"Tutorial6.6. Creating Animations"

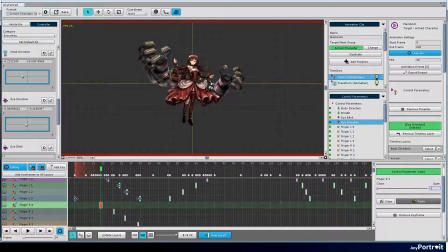Now that the animation for the left robot arm is complete, let's create an animation for the right arm in the same way.
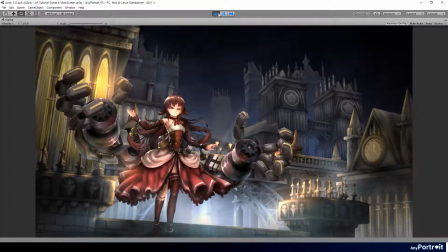When you play the animation, you can see the animation of the robot arms moving nicely. The character's animation is almost complete now. The rest of the work is on the ancillary parts such as the skirt of the dress and hair.
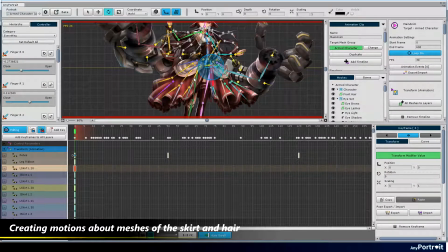Let's take a quick look at the process of creating a skirt motion.
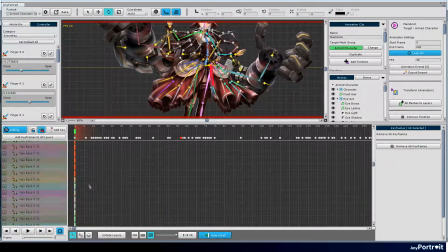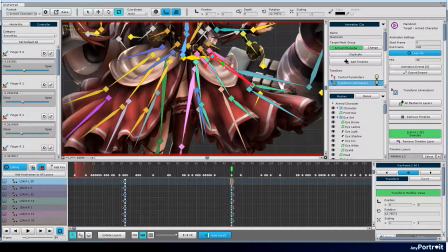You can move the bones of the skirt and make them flutter up and down. At this time, you can use assistant bones and use the scale tool.
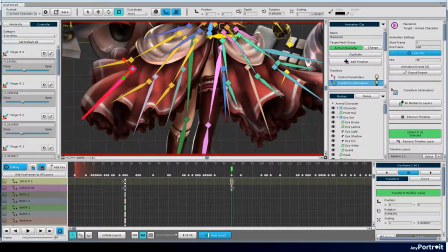The skirt is not fluttering only to the left or right, but it looks like it pops out forward.
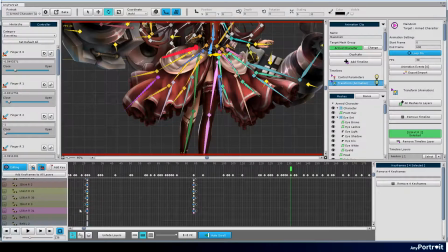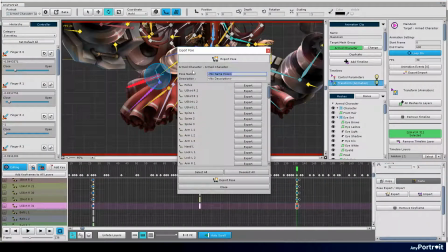You can also copy keyframes using the pose export function. Select only the bones that correspond to the skirt, and then paste the posture using the time slider to the proper position.
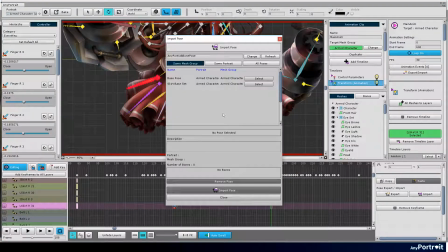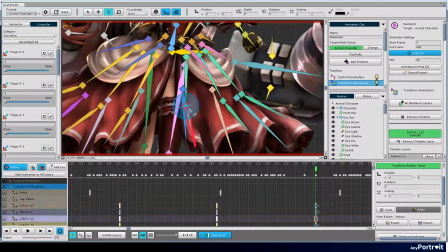When making an animated illustration, it is also good to move a little bit exaggeratedly.
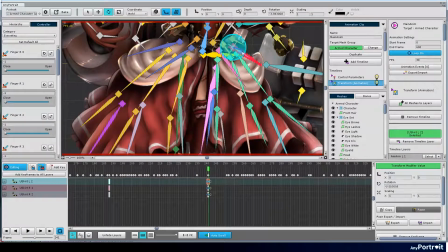The skirt of this red dress with the robot arms is the largest part of the character.
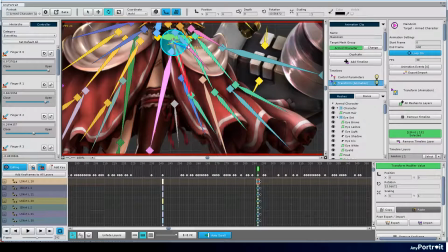Therefore, people's attention will be concentrated on the movement of the skirt, so it is better to exaggerate them more.
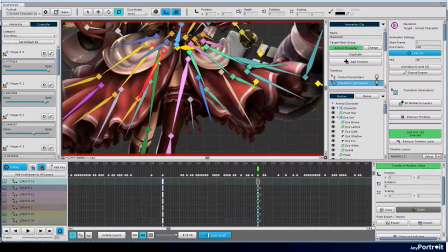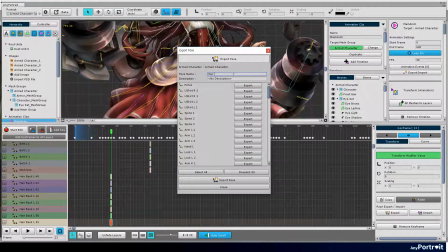In the same way, let's make a motion that hair blows in the wind. The skirts and hair have a very similar animation production process.
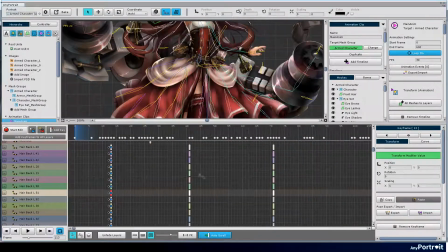It will take quite a while because there are quite a lot of bones, but let's make one by one.
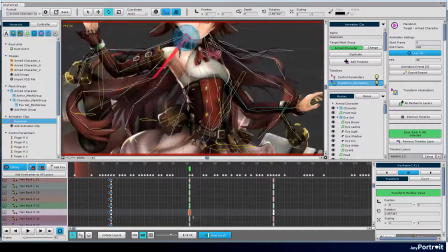Although skipped from the video, animations of the character's belts, bracelet, and necklace have been created.
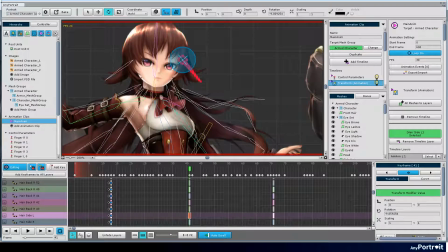The more detail you can make, the more wonderful your animation can be.
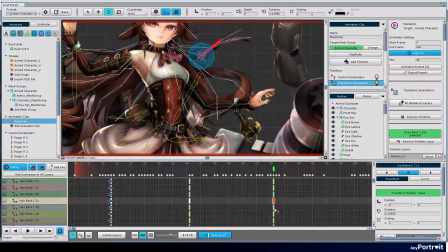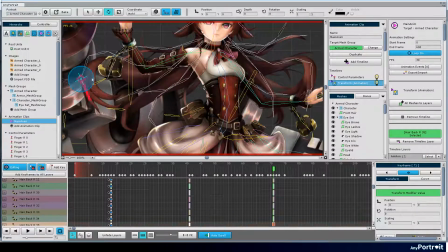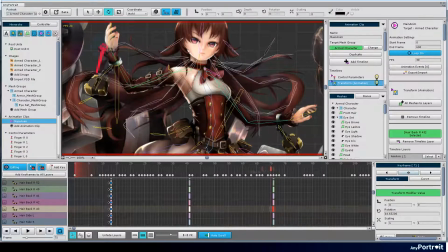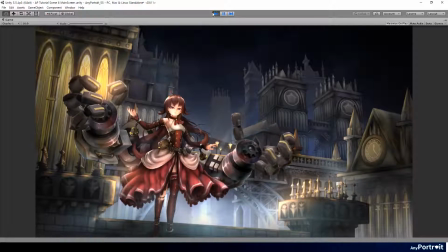Making the animation of the character is complete. The arms of the robot move according to the character, and the heavy and hard fingers act like a machine. Detailed points such as the character's gaze and the head's direction make the animation look cooler.
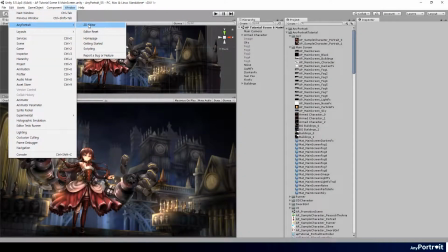Once the character animation is complete, let's create an animation for the background as well.
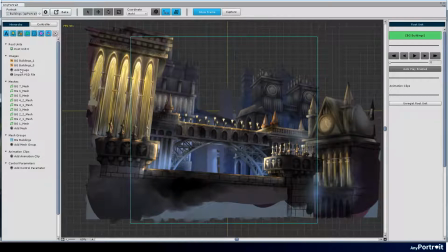In the Any Portrait editor, select Buildings. I want to add a moving fog effect here.
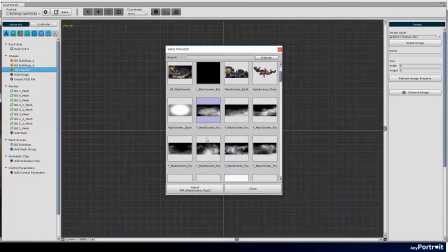I added several fog images that I prepared in advance.
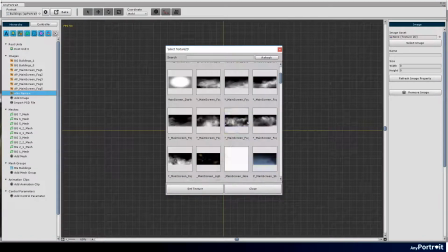Fog images were drawn as a white fog image on a black background for an additive blending.
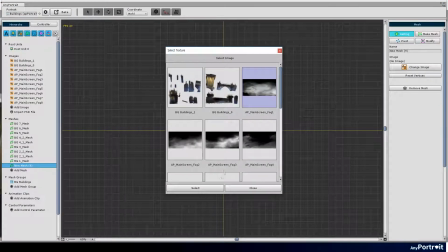Create individual meshes for fog images. Create a mesh and set the fog image.
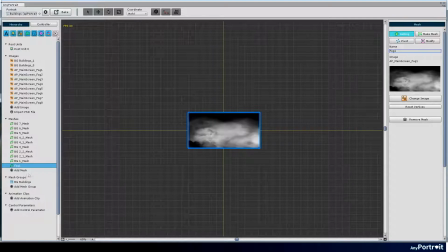Press the Reset Vertices button to create vertices in a rectangular shape to fit the image. Creates meshes for other images as well.
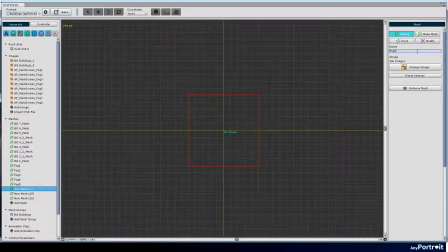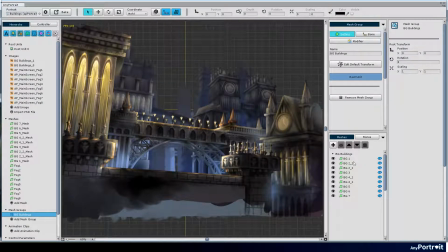Select the mesh group, and add fog meshes. Press the plus button and select a fog mesh to add.
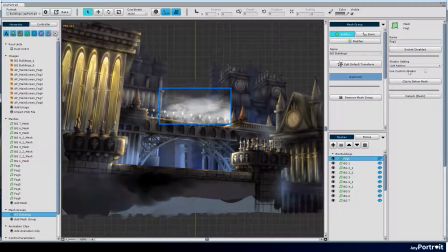Select the added mesh and change Alpha Blend to Additive in the Shader Setting property.
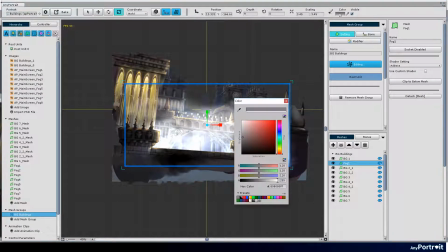Turn on Edit Default Transform, modify the size and position of the fog, and change the default color.
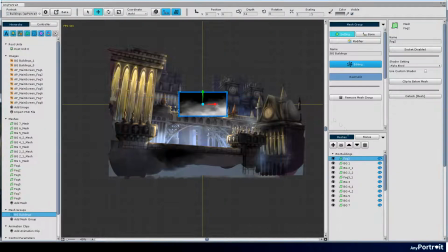Change the order of the layers to determine which objects are fogged. Add and place other fog meshes in the same process.